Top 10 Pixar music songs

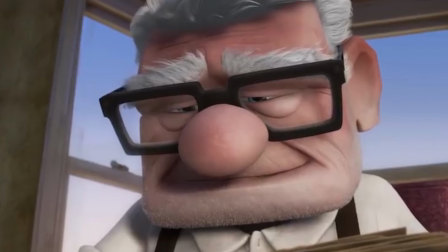242s
The music makes the film feel whole as we see the life Carl and Ellie had in the opening,
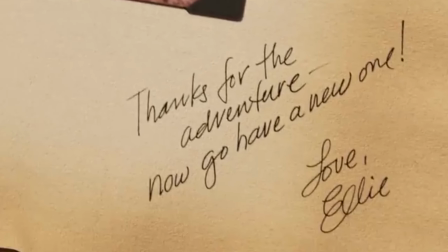246s
and it finishes off with Ellie's message to Carl, thanks for the adventure, now go have a new one.
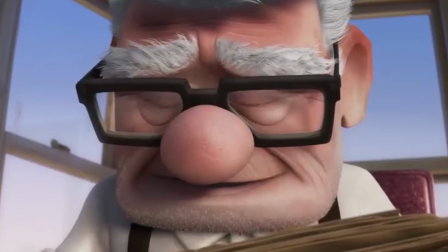251s
I mean, holy shit, Pixar, I didn't know I had these sort of emotions.
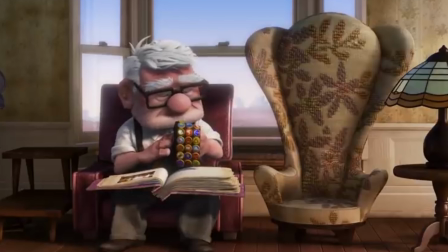257s
But anyway, the reason this track takes a spot is because it links from the beginning to the end and wraps up the whole film perfectly.
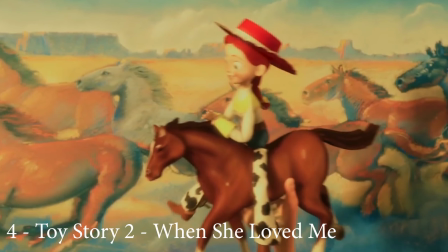264s
Number four, Toy Story 2, When She Loved Me. Need I say more? Probably the saddest song ever made.
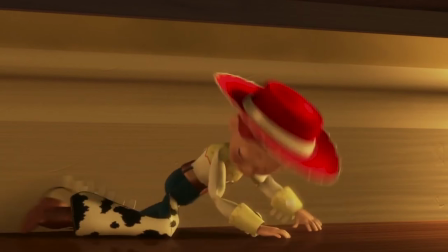271s
This song doesn't just tug at your heartstrings, it takes your heart, rips it out and throws it away and kills it into a million tiny pieces.
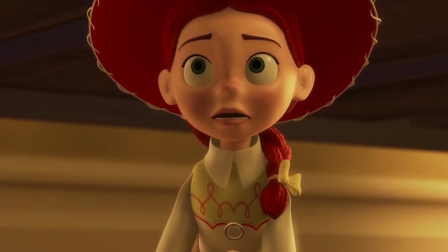279s
Five years ago this song probably wouldn't be on this list, but I have found some recent love for this song and its meaning.
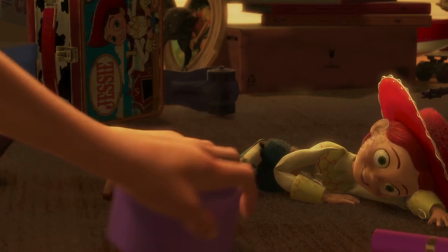285s
The Toy Story franchise has always been perfect, but it has never made you feel for these characters as much as this, especially when it came from the new character Jesse.
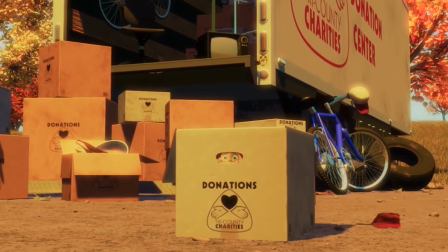293s
A song of loss and love, and sometimes it's just too much. But I love it anyway.
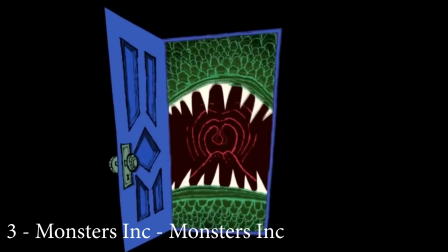298s
Number three, Monsters Inc. Monsters Inc.
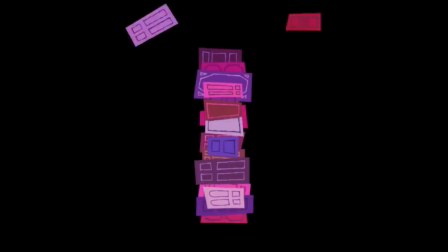301s
A song with no lyrics, no meaning other than to showcase the opening credits, and it somehow makes you want to dance.
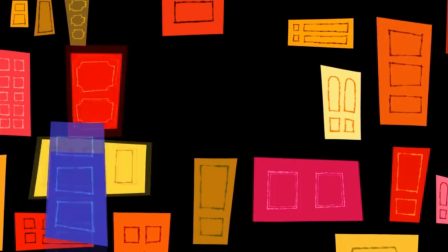308s
That, my friend, is the power of jazz. This is a song that doesn't get too much credit, but I challenge you to listen to this song and not tap your feet.
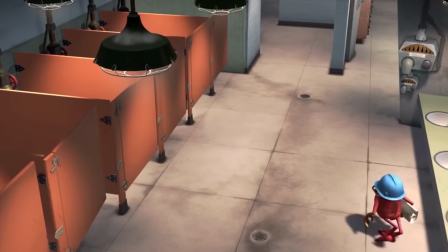317s
Monsters, Inc. is Pixar's most cleverest and funniest film, and the soundtrack reflects the fun ideology.
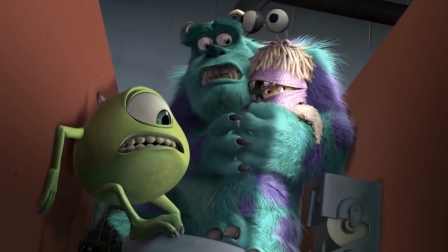323s
This jazzy tune takes you back in time to swing and jazz bands of the 1930s and 40s,
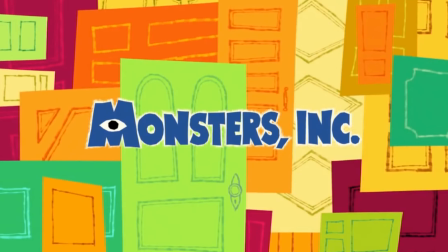328s
and as a lover of that music, I am very biased, but when a song this catchy without the film is this good,
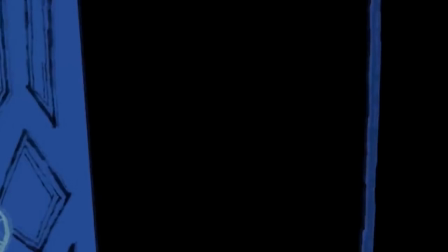333s
then it has to take one of the top spots on my list. Number two, Wall-E, Put On Your Sunday Clothes.
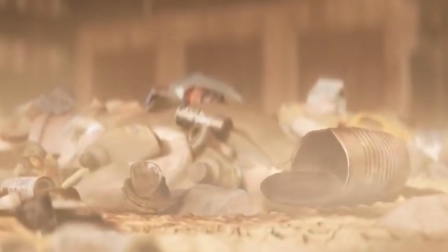339s
The only song on this list to not be an original song, Put On Your Sunday Clothes perfectly sums up Wall-E's character and the reason you like him.
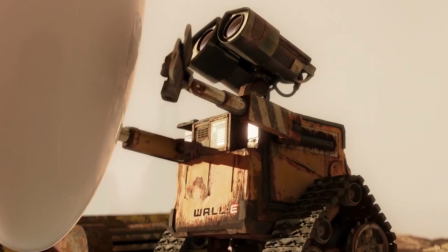347s
The director, Andrew Stanton, stated about Wall-E that, you knew he was the last robot on earth, working by himself.
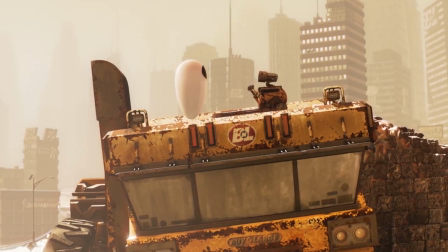353s
You immediately liked him.
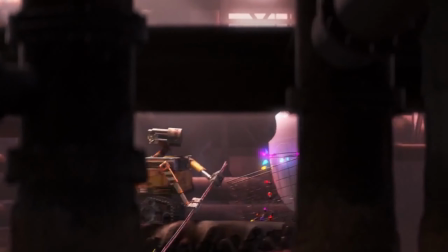355s
Seeing Wall-E in a Destroyed Earth but still working and listening to this catchy tune from Hello Dolly the Musical makes Wally really much more relatable.
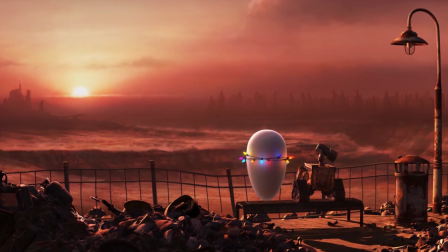363s
He's a robot who shows the most relatable human emotion, which is the love of music and the feelings they give us.
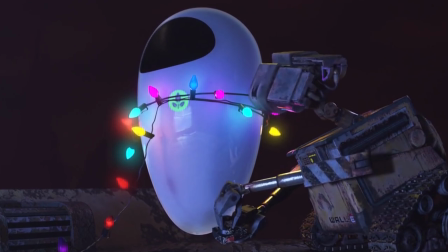369s
Despite Wally being a robot, with this song, he has never felt more human and more real.
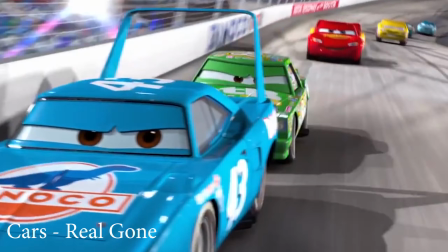374s
Before we get to the top spot, I do have some honourable mentions. Cars, real gun, an average film but with a great opening.
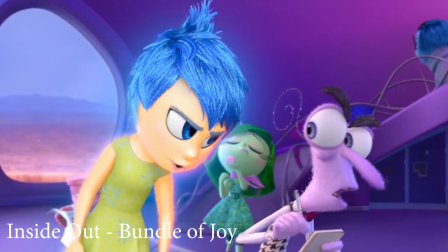381s
Inside Out, Bundle of Joy, never thought a character of joy could make me cry so hard.
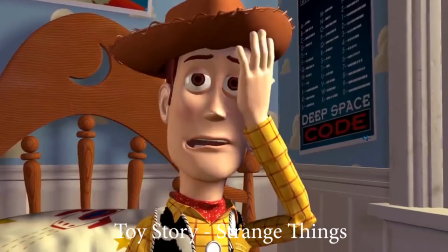387s
Toy Story, Strange Things. The song got overlooked by You've Got a Friend in Me, but that doesn't stop this song from being absolutely awesome.
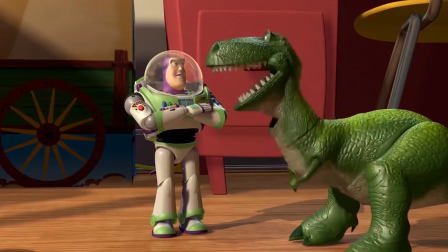396s
And now taking my top spot at number one is Soul, It's Alright.
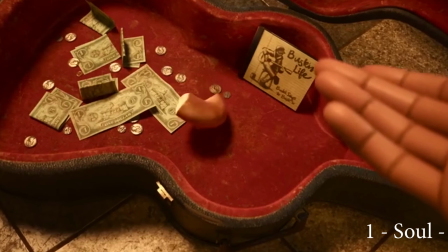401s
This song may only be played at the end credits, but it sums up the film's themes and meaning perfectly.
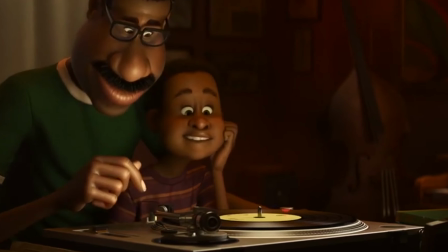407s
Listening to this song always brings a smile to my face, no matter how I am feeling.
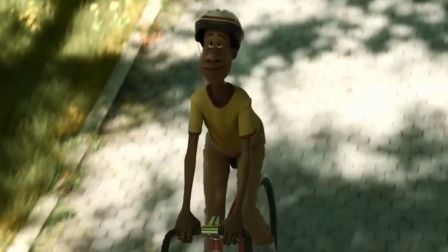410s
It has an amazing melody, beautiful lyrics, and you can listen to it absolutely anywhere and anytime, and it makes you enjoy the little things in life.
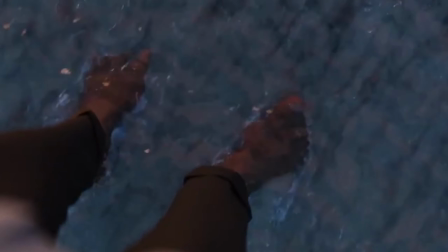418s
It's a perfect song to make you feel better and let you know that, well, it's alright.
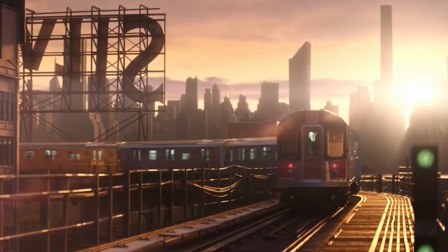423s
Life can suck sometimes, but you can wake up in the morning and enjoy those tiny moments that make life good, and make you feel better,
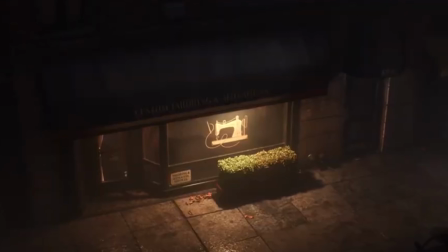430s
and that's why It's Alright by John Patisse from Soul takes my top spot of the best Pixar track to date.
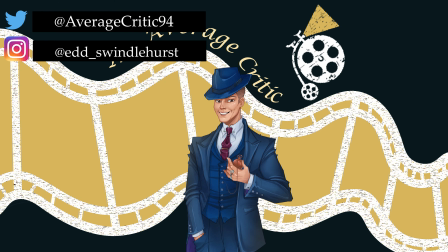437s
So thank you for joining me in this video. let me know in the comments section what some of your favourite Pixar songs are below.
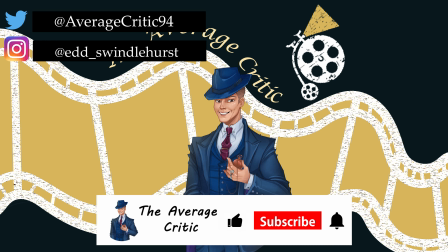442s
I will put all the tracks to this list in the description. If you enjoyed it, why not hit the subscribe button so you never miss any of my videos.
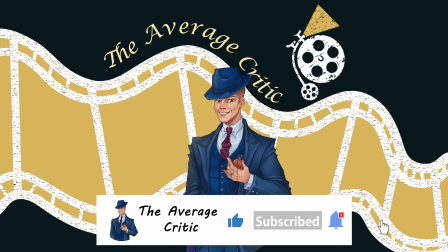449s
Remember you can follow me on social media, but I hope you are having an absolute amazing day and I will see you all in the next one.